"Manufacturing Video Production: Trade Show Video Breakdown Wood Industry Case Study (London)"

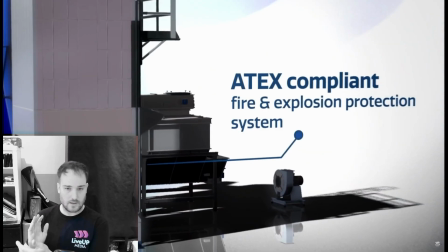(3:52)
But I think now what we need to do is help our brands to create shorter, more targeted videos that can help them test and experiment with smaller niche audiences, but actually being more clear about certain products,
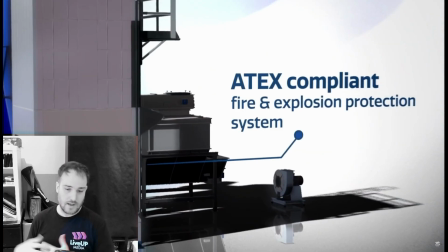(4:07)
certain features and functionalities that have an impact on things like compliance, reliability, for other companies, things like security, performance, that kind of thing.
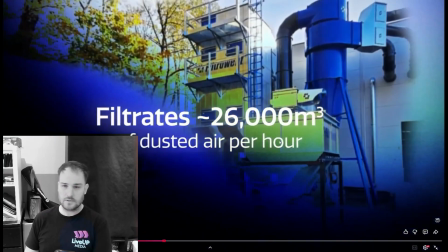(4:19)
So this is really an exciting moment. I'm not so keen on this just because we're out of context on these particular shots here.
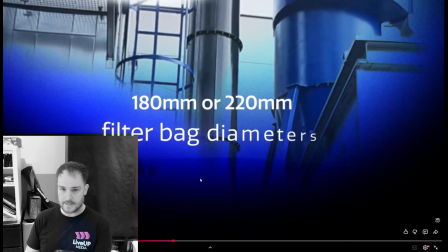(4:26)
I think there could be some kind of context added, whether it was half a screen cut to the actual product.
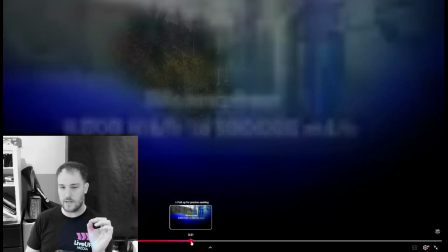(4:35)
Another thing I remember with this video is that I wish we had actually shown the product being installed,
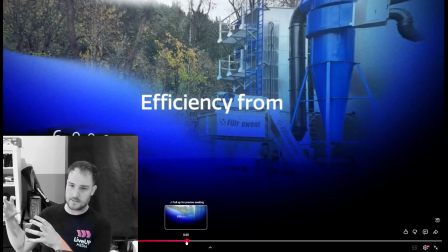(4:41)
because these are big air filtration devices and they get installed onto these huge factories. So I think next time we'd like to show the modularity of these machines and how they fit onto different types of buildings. This is probably the only shot in the video where we show the
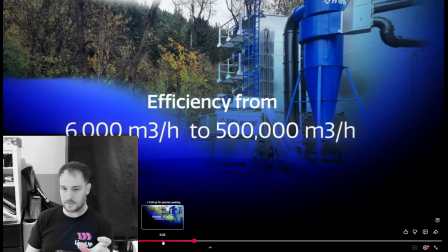(4:59)
the machine next to a building, and we don't even see how big the building is. So I think next time we could have like a blueprint of a building and then have this machine installed onto the end of it, and I think that would be really cool. But again, that could just be another video.
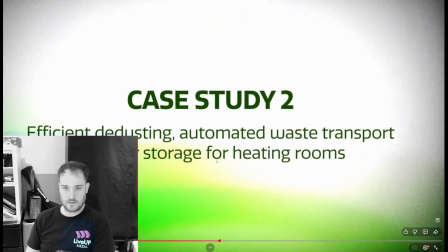(5:14)
So I love the styling, I love the text. I wouldn't necessarily have case study as a title screen. I don't think it's strong enough. So I would reorganize some of the structure of this video.
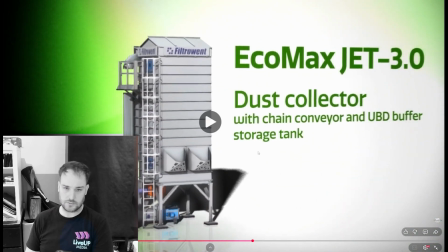(5:32)
But again, the text in the 3D space with the model, and it looks smart.
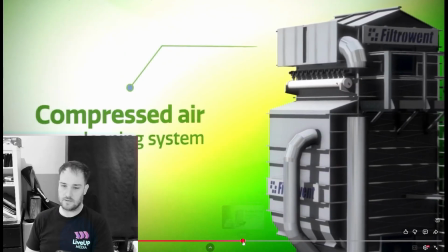(5:39)
It looks good. No other, if you're on the event floor and you're playing this video,
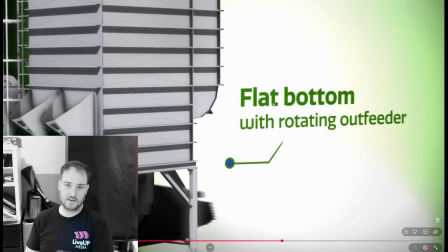(5:47)
there's not going to be another brand that has a video that looks like this, because this is totally custom made. It's totally on brand for FiltraWent. It's using their exact product files, CAD files, but we've transformed it into
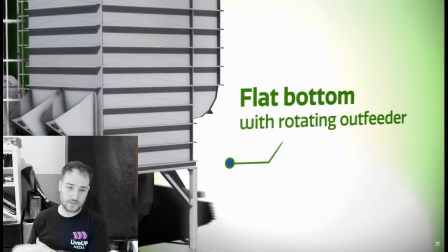(6:02)
a style that matches their brand, rather than just looking like a standard 3D model. So we're really happy with that.
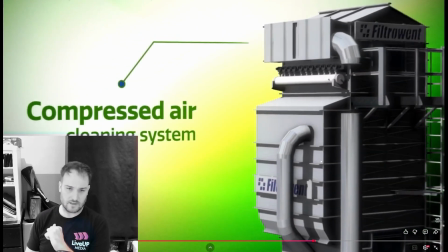(6:15)
And we don't even class this as a 3D video, really. We just call it a trade show video. If you've got CAD files, 3D files available, we just take them on and we come up with the ideas from there. It's not a long process.
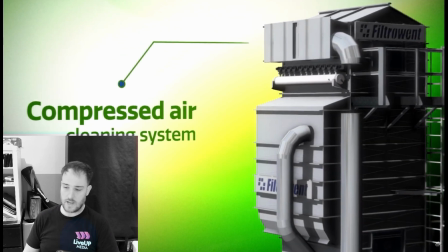(6:26)
It's just, if you need a trade show video or something to educate your end users on LinkedIn, we can see what your products are. We'll do the research and we'll have a look. But back to the video, because I'm supposed to be reviewing our video here.
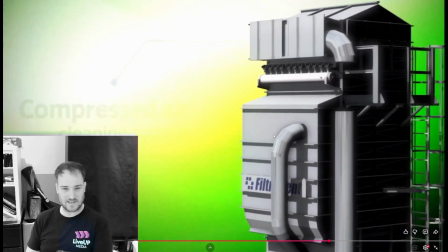(6:41)
And I'm trying to sell again. I'm always constantly trying to sell.
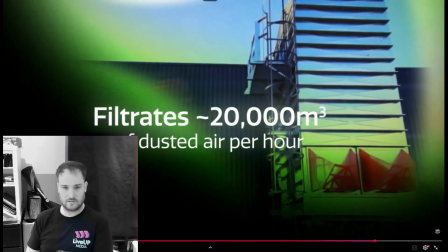(6:47)
Let's just stick to the reviewing the video. Again, yeah, those screens are nice.
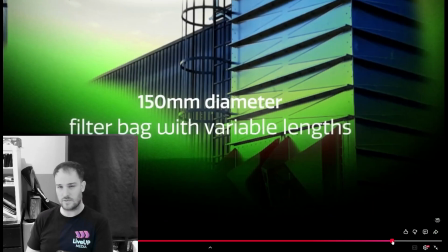(6:52)
They look good, but they're out of context because we don't really know where we are in the video. Are we talking about this product or this case study? So I would have, I think it's cookie trail at the bottom where we have, where are we now? Like an index system.
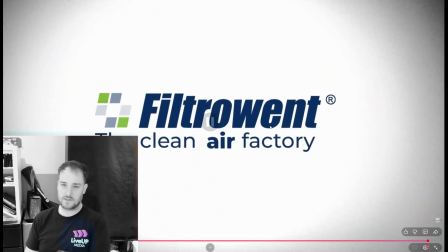(7:15)
But yeah, look at that. I'm really happy with this video. This actually, I feel this video sets standard for Live Up Media, working with manufacturing and technology companies, because it's modern, it's smart, it looks bright, it's problem solution focused, and we're just really happy with it.
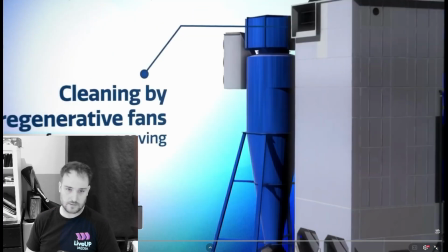(7:35)
I think the brand was really excited when we showed them. They said it was really good.
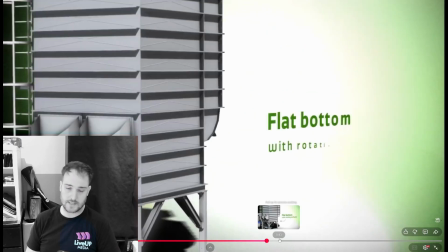(7:41)
They also took photos of the video playing at their stand at the Ligna 2025 event.